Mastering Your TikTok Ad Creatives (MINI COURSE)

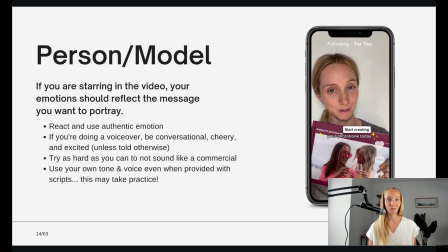You want it to sound super natural, just as if your friend was telling you about their favorite product.
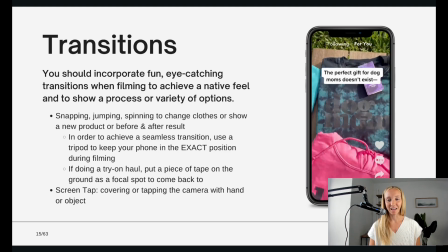Transitions. So it wouldn't be a TikTok ad without incorporating some transitions in there.
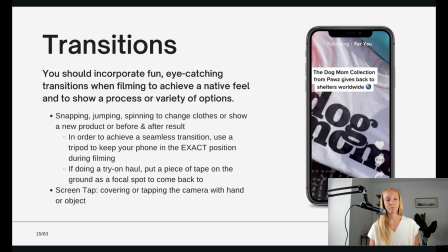It's super fun, eye-catching, makes it look super native to the platform.
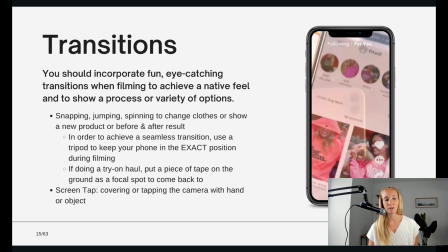This is especially great for apparel brands where you can show a variety of different styles
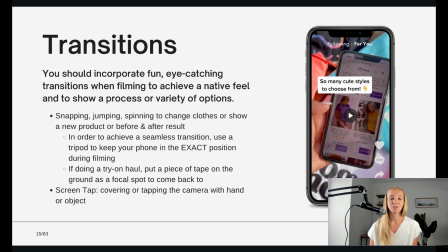and try-on hauls showing different colors options you have.
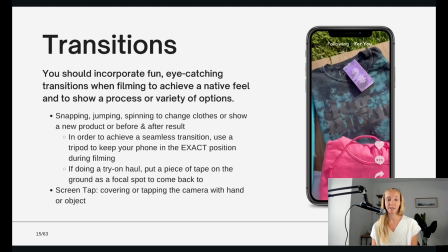So I always recommend to brands play with transitions to make their TikTok ads look super native.
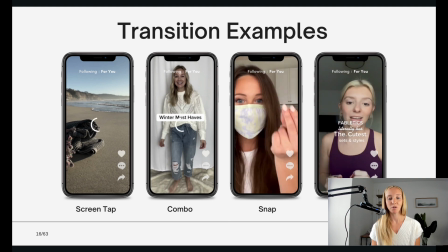Here's a few more transition examples. So you can snap to change the outfit, as you can see in the mask one.
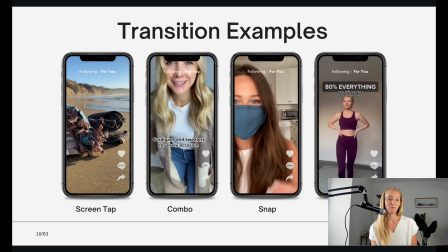In the second ad, you can see she's covering the camera to change clothes.
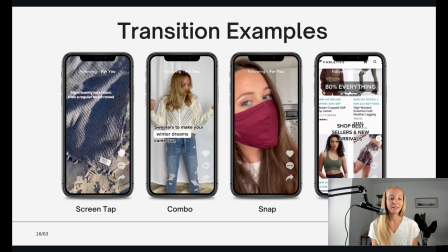So zooming in and zoom out to change the color.
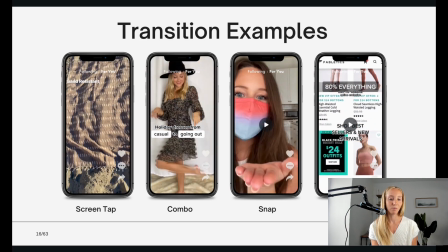So definitely play with transitions to help improve the performance of your TikTok ads.
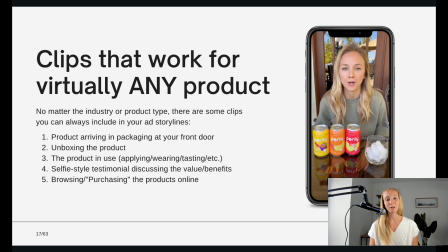So now I'm going to go through some clips that work for virtually any product. So when I'm working with creators, I'm always sending them a list of different shots that I need them to get. And one of the main ones that I ask for is the product arriving in the packaging at the door, showing the full experience from getting it in the box, picking it up from your doorstep,
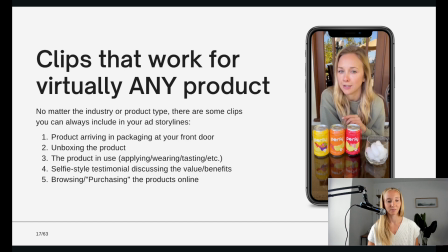going inside, unboxing the product, and then, of course, showing the product in use. So whether you're wearing the clothes, applying the makeup, tasting the drinks, and then always including a selfie stylist testimonial discussing the main value props and benefits.
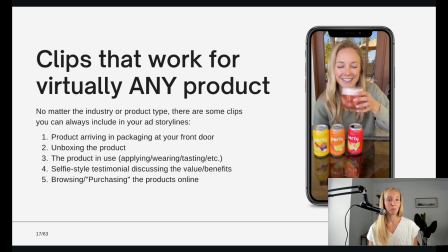I'll usually provide creators with a script of the different lines that I want to make sure that they say and the main value props of the product. One question I get often is, do I let creators have total creative freedom or am I on the micromanaging side?
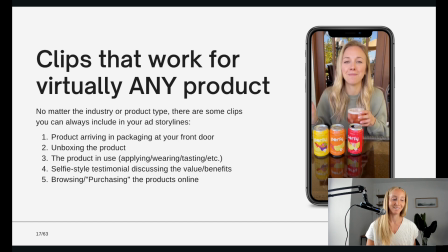I tend to fall more way on the micromanaging side. I have a shot list of different shots that I want. I'll send examples of how I want the lighting to be, where I want it to be shot. I pretty much have the storyboard written out in terms of what scenes I need. And then I'm ultimately going to the creator to execute on those scenes.
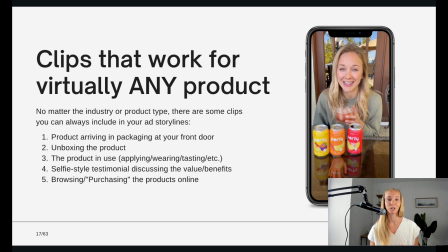But you have to have a marketer put it together in terms of like you have to have the vision for the ad in terms of what lines need to be said, what shots need to be shot. The worst thing a brand can do, in my opinion,
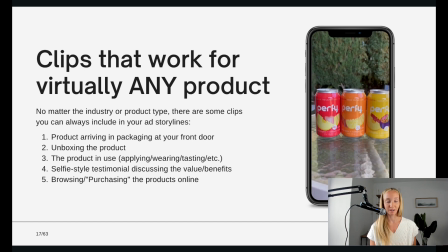is just send products to creator and hope for the best. I always work with creators in terms of a very specific shot list, the lines I want them to say. Of course, I want their individual style and authenticity to shine through, and the way that they want to talk about the product is super important.
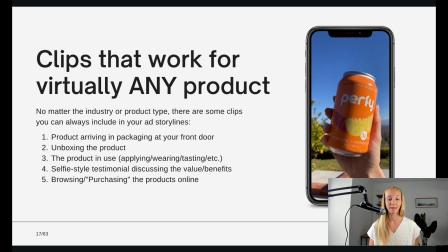At the same time, I try to balance that with making sure I'm getting all the shots that I want.
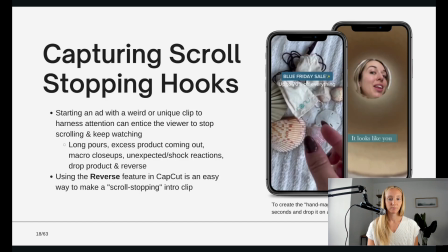So that's what I recommend with working with creators. Another really important thing about TikTok ads is the hook. So the first 3 seconds of your ad is going to be the most important.
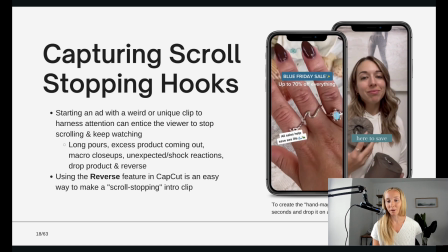That is going to make or break if someone is going to watch the rest of your ad or simply scroll away.
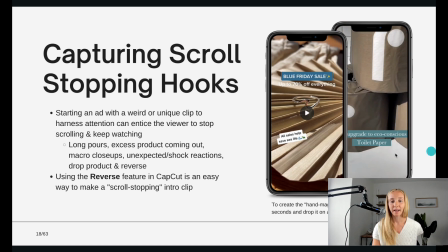So doing something interesting and eye-catching in the first 3 seconds of the ad can be super helpful.
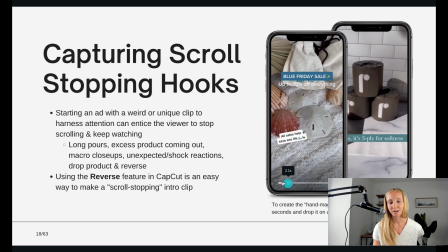So as you can see in this example, the ring is actually flying up into her hand using the reverse effect.
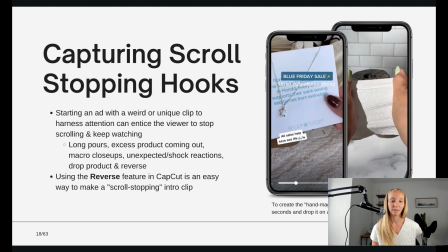So those are things that you can keep in mind when creating your ads is how can you do something a little bit interesting, a little bit weird,
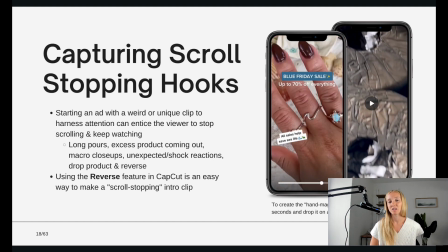unexpected um, in the first 3 seconds to capture attention.
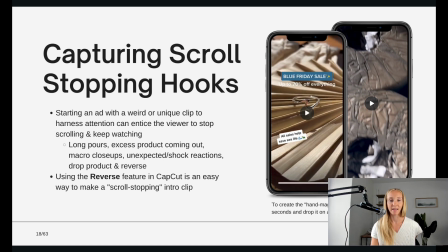And you'll see in the ad examples I provide at the end of this presentation a ton of different hooks.
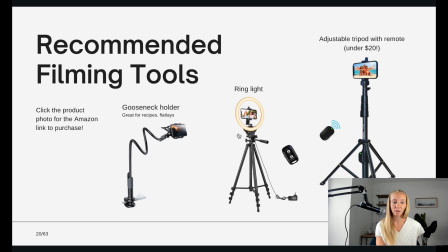So here's my recommended filming tools for TikTok. I definitely recommend getting a tripod or a gooseneck holder, especially if you're doing recipe videos, flat lays, unboxing. Of course, the tripod's going to be super helpful if you're doing shots talking to the camera and you need both hands to show the product.
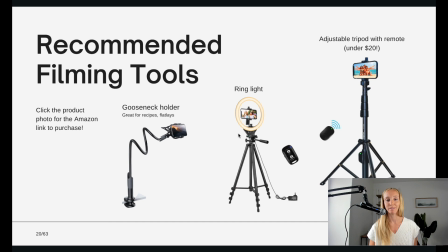A ring light if you don't have a natural, well-lit window or a bright area in your house or shooting it outside. The ring light can be a good artificial light to supplement. Alrighty.